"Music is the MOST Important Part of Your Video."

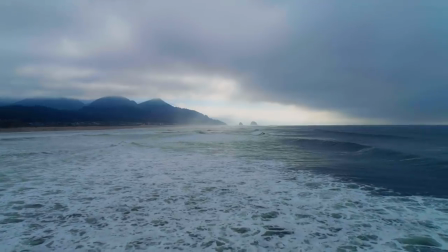(4:43)
A bit different, huh? The two musics not only feel different, but they give a completely different meaning to the video.
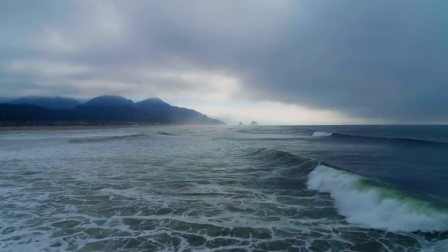(4:51)
This music says, I'm a happy video about some vacation somewhere.
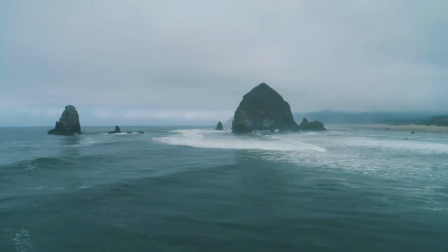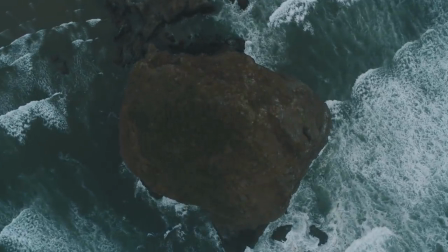(5:00)
And this music says, there is a magical mystery in here.
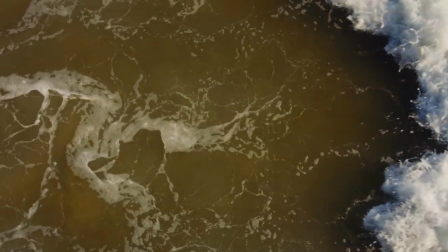(5:06)
This video feels like a vlog.
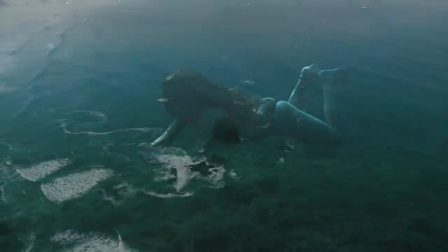(5:11)
And this video feels like a perfume commercial or maybe an intro for a movie One more example Hmm,
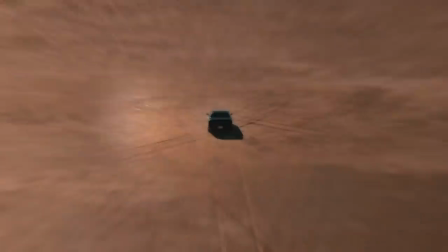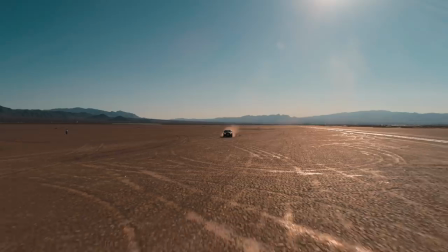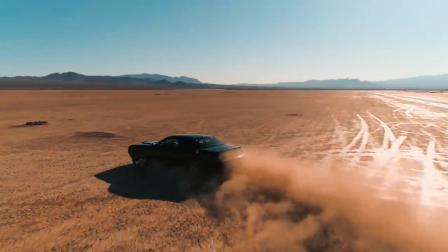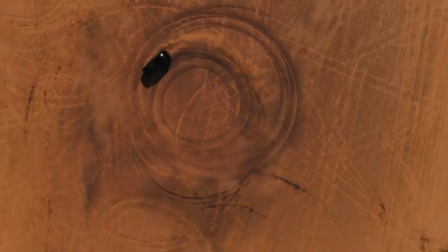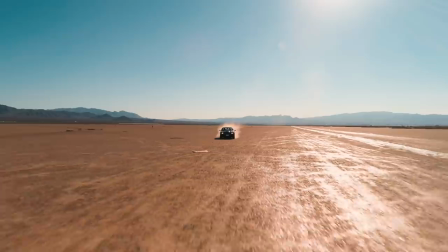(5:45)
there is something dodgy going on here That's the feeling that this music gives But let me re-edit this with a different music and change the whole meaning
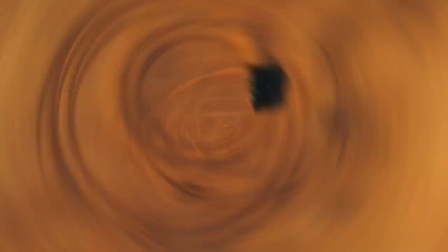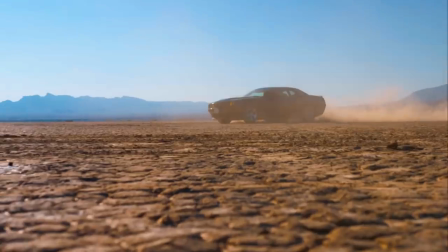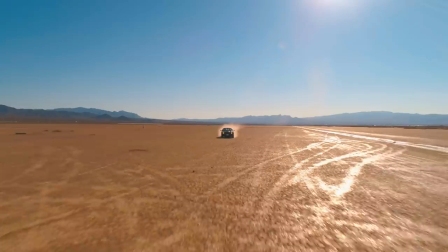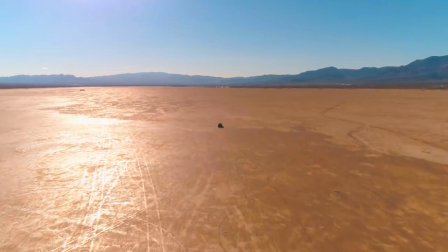(6:12)
By the way, if you like the effects that I'm using here, I offer them in the description of this video
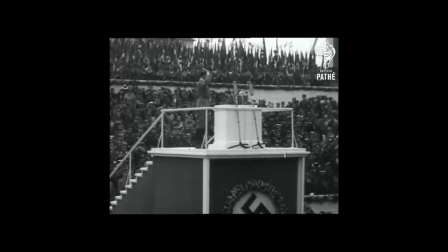(6:17)
Music has meaning and it gives meaning For example, putting this music under Hitler
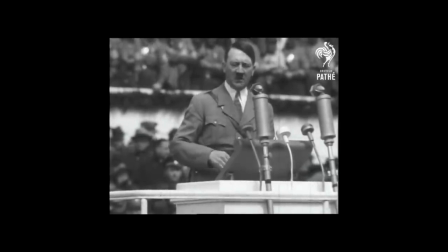(6:27)
Will make the whole thing feel dark and scary
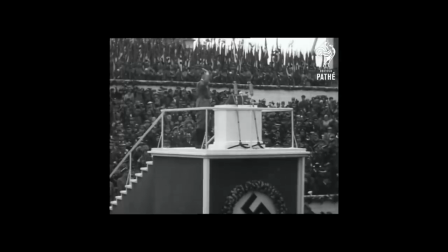(6:34)
This music will make it feel like a Nazi propaganda
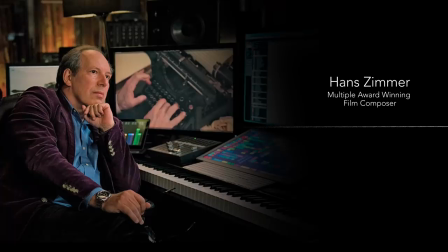(6:41)
The purpose of film music is very simple You invite the audience in and you say to them, I give you the opportunity to feel something.
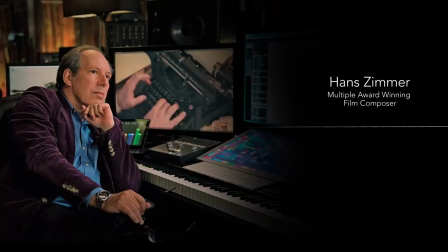(6:55)
I'm not going to tell you what to feel. That would be patronizing and horrible. But just the simple fact that there's a single note going on should just open a little door that lets you in and you get to complete the tune in a funny way.
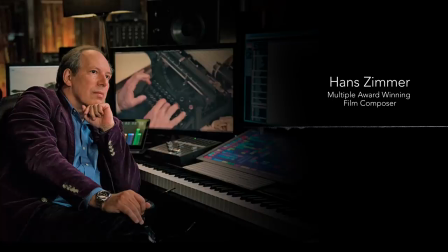(7:11)
You as the audience get to complete the emotion. You get to go and complete the journey.
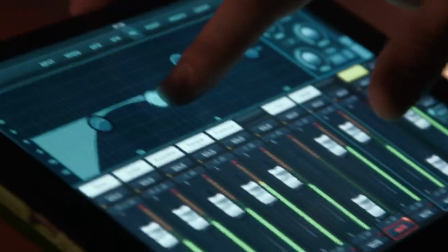(7:18)
Our brains are super fast in recognizing music And not only that we recognize it It also affects us emotionally
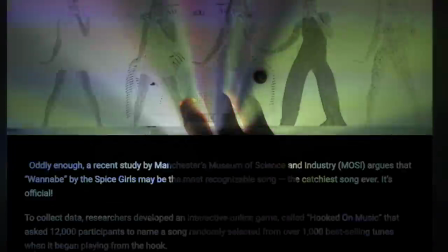(7:24)
Almost immediately A study that I will link below Found that most people can recognize this song In 2.2 seconds
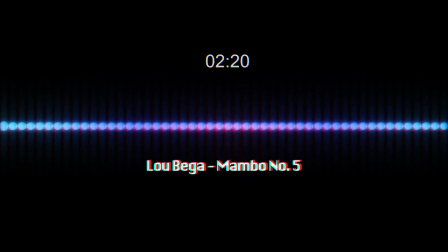(7:34)
And this one
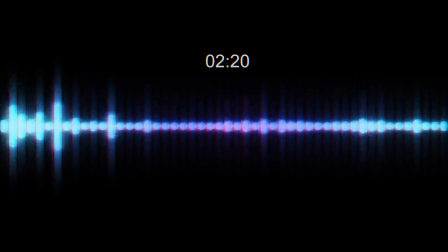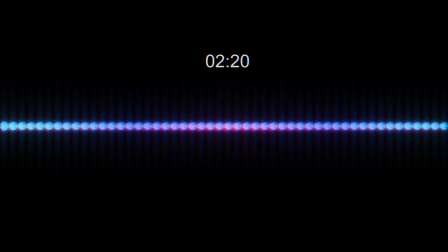(7:41)
And this one
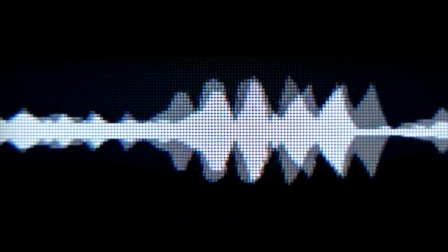(7:45)
That's why when I choose music I always ask myself What music it reminds me of For example, the music that I chose for my New York montage
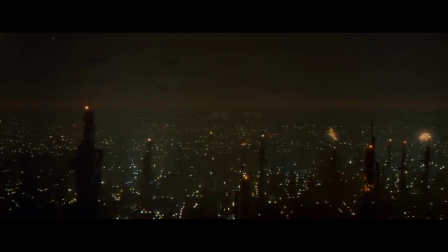(7:55)
Reminds me of... That's right.
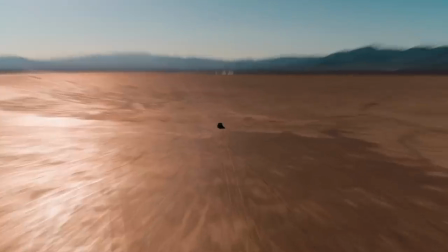(8:02)
The montage with the car... Reminds me of...
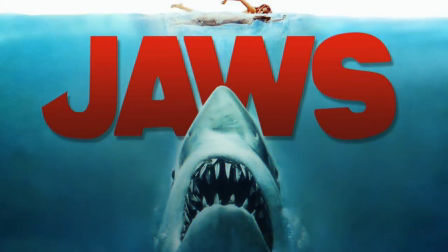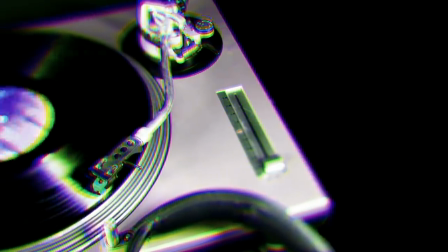(8:12)
Even if your audience will not have the same exact associations you have, they will still understand your intent, because it speaks in a cinematic language.
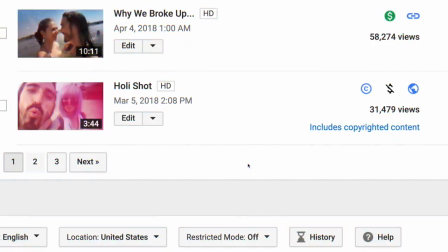(8:20)
Finally, a lot of people ask me how do I deal with copyright issues. Look, if a project that I'm working on demands a specific copyrighted music, I will go for it.
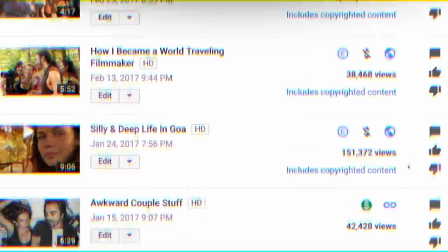(8:29)
I don't care. Even though I won't get money for this video, I will get to enjoy my editing, and hopefully my audience will as well.
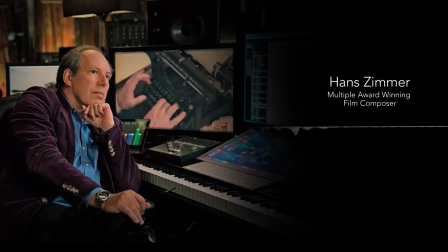(8:36)
Treat your audience as intelligent human beings that have their autonomous emotions, and just for a moment provide the opportunity to feel something.